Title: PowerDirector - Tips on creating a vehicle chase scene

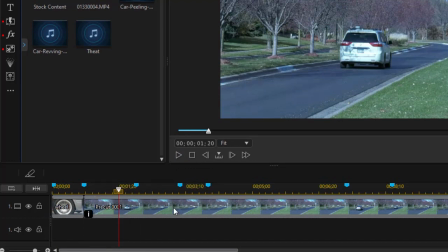(4:11)
Alright, so I have my first 2 clips. Now we're going to use what I would call a B track, if you will. This is where we're going to add on track number 2 some cutaways. The kinds of cutaways you want in a chase scene would be maybe a hand on a stick shift,
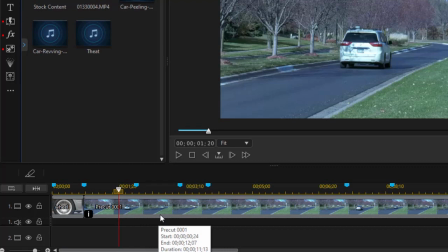(4:27)
a foot on a gas pedal, a car approaching the camera, passing a car in another direction, the profile of the driver, all these kinds of things that you cut in very quickly that give an illusion of speed without having to film it at a dangerously high rate of speed.
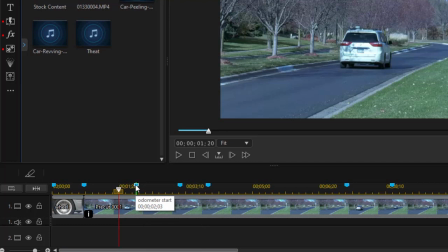(4:46)
So what I'm going to do is, if I have one here called odometer start. So I'm going to take and click on that timeline marker, and I have another clip that's got odometer.
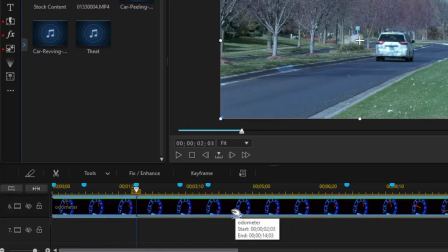(4:58)
I'm going to drag it over, And I have another one called odometer end.
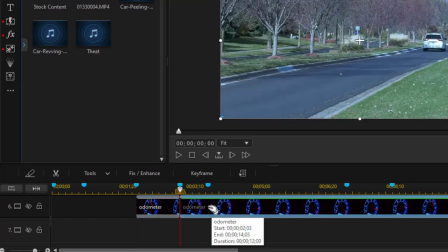(5:04)
I'll highlight that. Do Control T to cut it. Throw away the part I don't need.
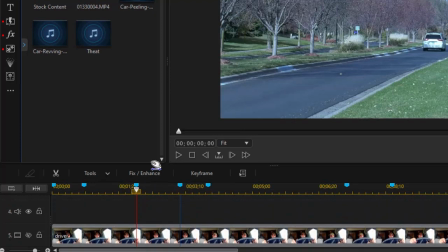(5:10)
And I'm going to take this on track 2 and drag it up.
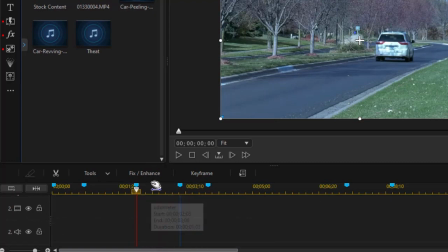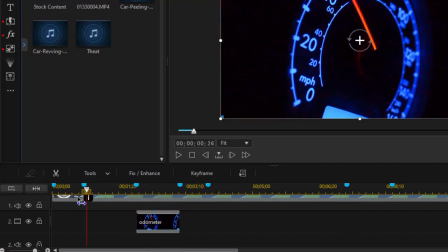(5:20)
And so we're going to move from the spinning wheel
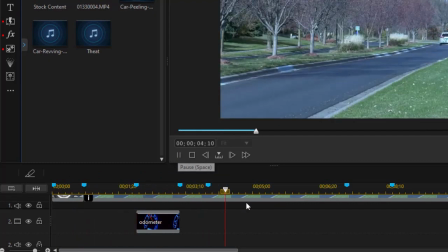(5:25)
to the car, to the odometer, and then back to the car. That gives an illusion of speed.
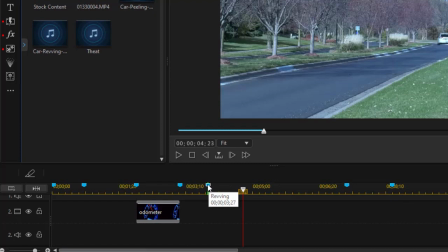(5:33)
And so then I have one called revving that we need to put in here. Now that's an audio clip. It's a car engine revving, and I can put it on any of these audio tracks.
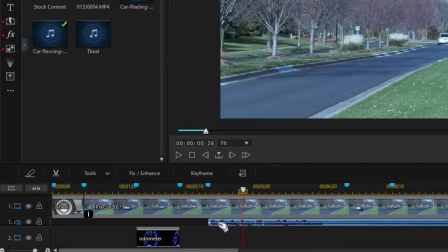(5:47)
I'll put it on track number 2 here. And now we're going to have some noise of an engine revving of the chase car.
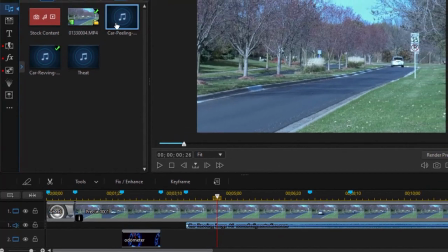(5:56)
I'm going to take another one which is called car peeling. That's where we start.
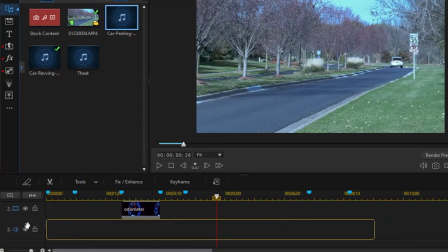(6:01)
I'll take my car peeling audio and put that effect on audio track number 2.
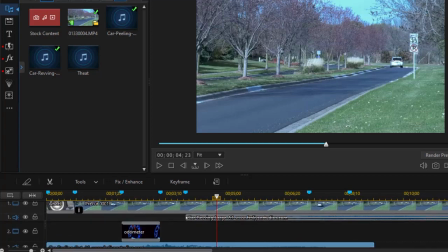(6:08)
Again, it doesn't matter which track you use. We're going to have these overlap, as you notice, because I have this one going at the same time as this. Another cutaway that I have prepared here is one called driver. This will be the driver of the chase vehicle.
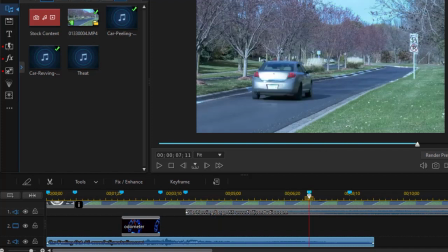(6:24)
So I'm going to click here, and I have a clip of my driver.
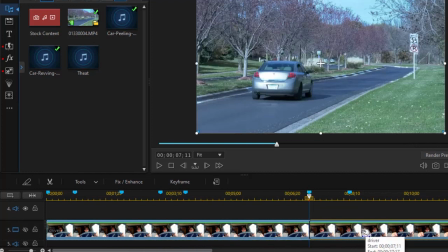(6:28)
I'm going to drag it over so it matches. Normally you just drop these from the media room.
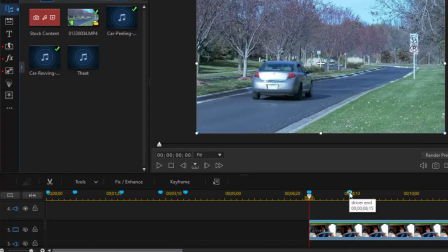(6:35)
I have these down here for another reason, and I think that's driver end, so I'll click on that.
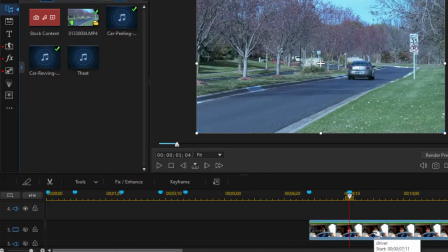(6:39)
Oh, before I shorten it, I want to change the speed of it. So I'm going to take the driver, and I'll click on Tools again, and I'll go to Video Speed,
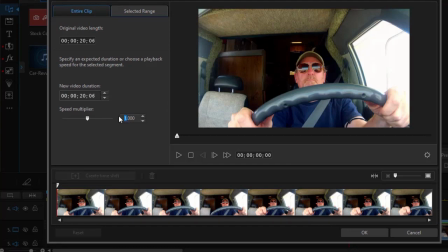(6:56)
and I want to simply double this to make it look a little more reckless, and click on OK.
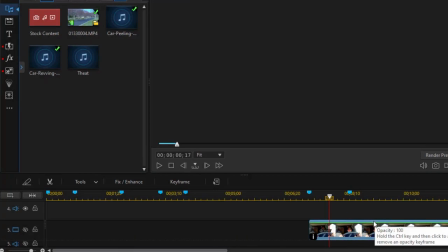(7:03)
Now I have another problem with the driver I'll fix in a moment. I'll show you about that one.
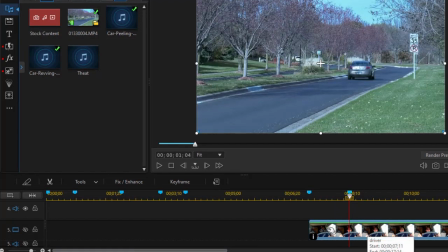(7:08)
Now we'll go to my timeline marker. That's how long I want the speeded up clip to be. We'll do Control T to split it, and we'll click and we'll delete the part that we don't want.
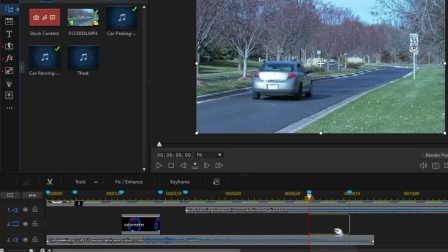(7:19)
I could leave it there on that lower numbered track, but I'm going to drag it up for instructional sake and put it on track number 2,
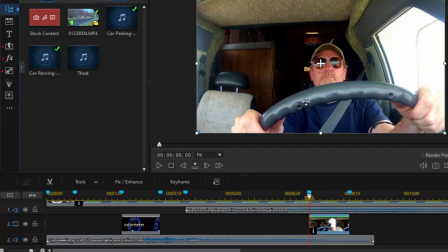(7:27)
where we move to see the driver. Now, you notice the driver is driving a vehicle that obviously is not the same car we're looking at. And I don't really care about all the space around him, so we're going to use another technique.
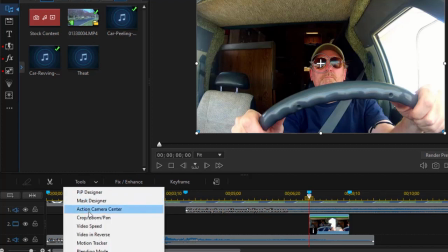(7:40)
I'm going to click on the Tools option above the timeline and choose my crop, zoom, and pan again, just like I did on the wheel.
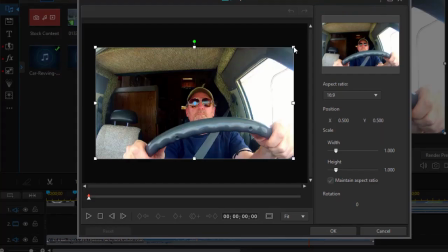(7:47)
And so what we're going to do is take this and we're going to shrink it down.
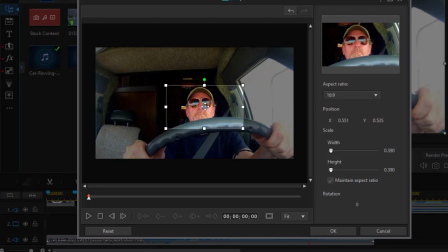(7:53)
We want to look at the intensity of his face, and that's the focus. We don't need all of his head. We don't need to know what kind of vehicle he's in. We just need to know he's after you and you're in trouble. So that looks pretty good.
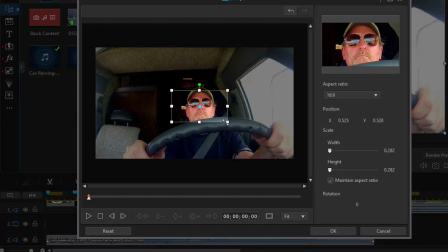(8:08)
We'll click on maybe a little more steering wheel here. Okay, we'll click on OK.
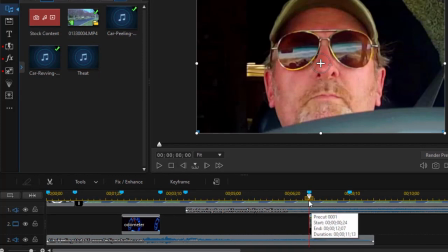(8:15)
The shot will be so short that you won't notice.